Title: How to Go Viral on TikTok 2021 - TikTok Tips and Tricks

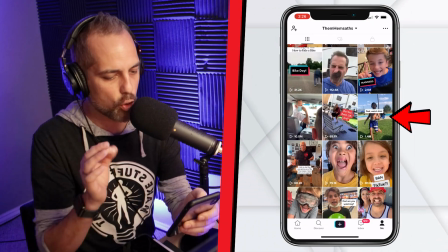245s
Okay, so notice in the video where my son is running towards me, watch how when I click it, like the first thing is motion.
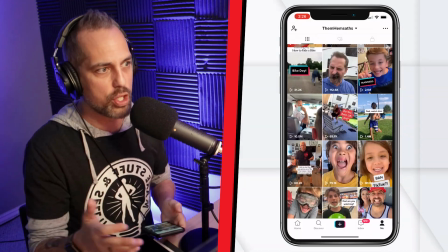251s
So he was already running. You know, what I had him do was I had him back up like 3 feet.
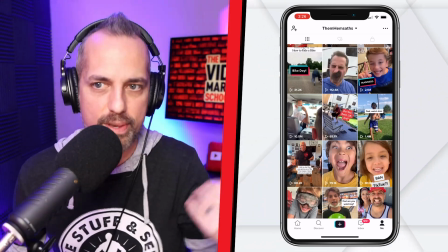257s
And I had him like, okay, you start running and I'll already be filming. That way there's instantly motion.
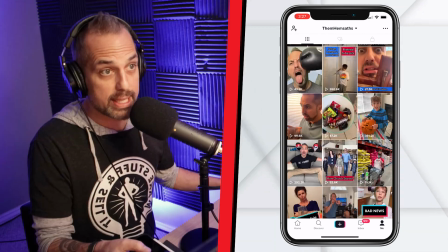263s
Now that was done with him running. So let's take a look at another one. We did this one around Halloween.
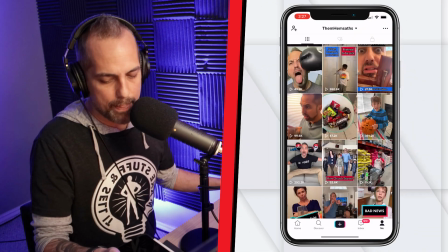268s
As soon as the camera opens up, I'm already zooming in on my daughter.
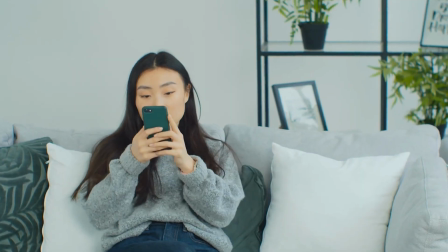274s
You know what I mean? So, and I did that because I want the viewer to instantly be pulled in, which keeps them watching longer, right? It's not like, let me see what will happen. It's kind of like, oh, that was cool. So try to put movement in the first frame, okay? So the second thing I want you to think about is to set up a punchline. Now, A punchline is just a climax. It's just the end. It's like the big moment of the video.
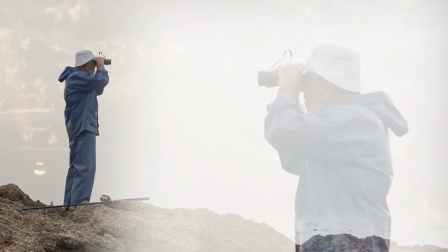299s
So I do comedy. So like I'm looking for like this joke, right? And you're probably watching this video and you're going like, could you joke a little bit more in this video, please, dude? Because dang, like you're retaining me. Like you're losing your retention of me right now. But like you look at what's the big moment, okay, in your video, and you allude to that.
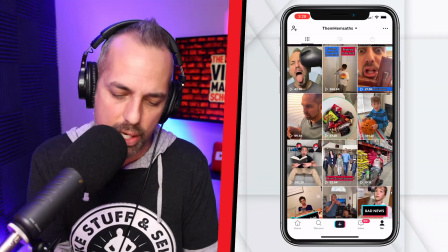319s
You go, something's coming, right? So in the dad videos that I did, right, I go, Dad, can you watch me?
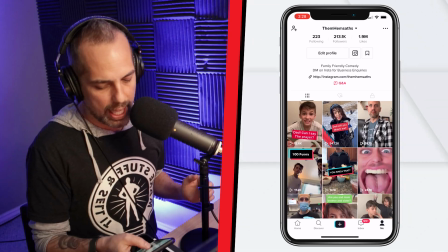326s
Right, which is my way of showing like, hey, something is coming. Now notice how look at this.
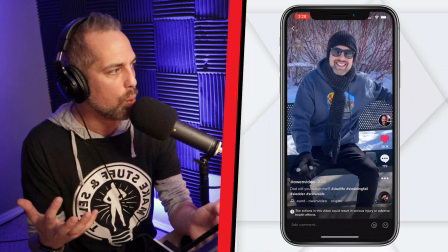332s
He's got the sled in his hand. So like you know that he's gonna go sledding in this video.
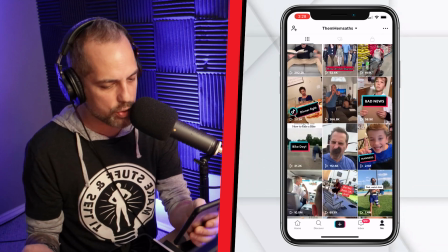338s
I did the same thing in another video. It's earlier on with my other son where he was skateboarding, and that one got 1.4 million views too.
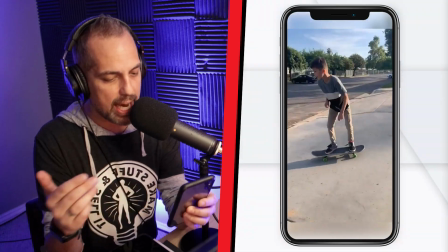347s
That was this one here. So see how he had the skateboard in his hand, right?
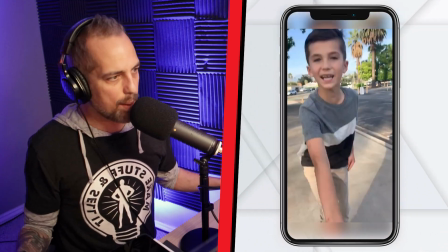351s
Like we're letting you know that something is coming regarding the skateboard. So have a punchline, set it up at the very first beginning of the video, and then people will want to see how it resolves. And then the third thing is mismatch the last frame, okay? And what I mean by mismatch the last frame is that your last frame should look different than your first frame, because when you do this, it means that at the end of the video, it naturally moves to like a new scene as opposed to being a jump cut. A jump cut's like you moving from like here to here, you know? And it's like there wasn't much of a difference there in how that was edited. But you want to mismatch the last frame with the first frame so that it's a continuous loop, you know? And if you edit audio, you get it. It's like you want to end that with a little bit of a tag so it loops perfectly into the next into the loop. Now, you may want to play with this a little bit, but when you find a system that works for you, this is key. You know, when you find a retention style video that's working for you, repeat those over and over again.
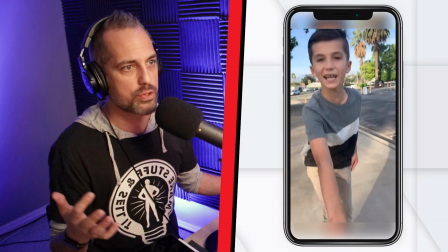415s
You guys saw that I had a couple different Dad, Will You Watch Me videos, right? Like I do a Dad, Will You Watch Me with my kid on the skateboard.
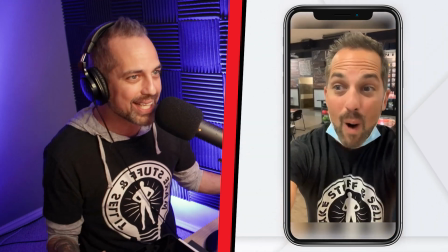422s
There's a Dad, Will You Watch Me with my kid bowling. There's a Dad, Will You Watch Me with the sledding.
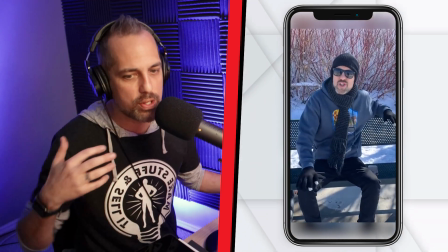428s
And so this works, right? People like those videos, and so we do them over and over and over again. Now, one of the other, I'll tell you, big keys to going viral on TikTok is using hashtags.
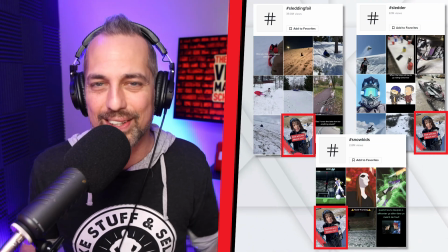440s
And I talk about how to use TikTok hashtags to go viral and to pick the right hashtags, because chances are you're using the wrong hashtags.
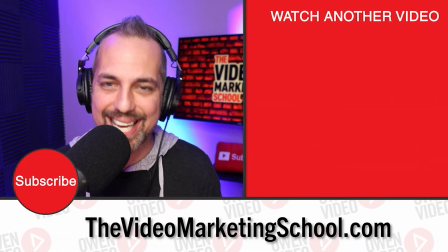449s
So if you want to check that out, go watch the video that's on your screen now. I'm trying to stop my screen recorder so my editor doesn't flip out at me.
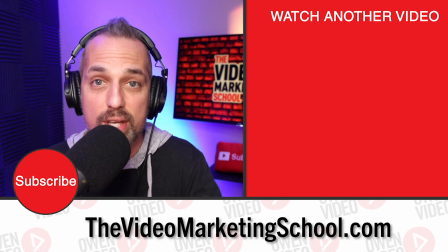456s
But hey, I hope you enjoyed this video. Click on the video on your screen now, and I'll see you there.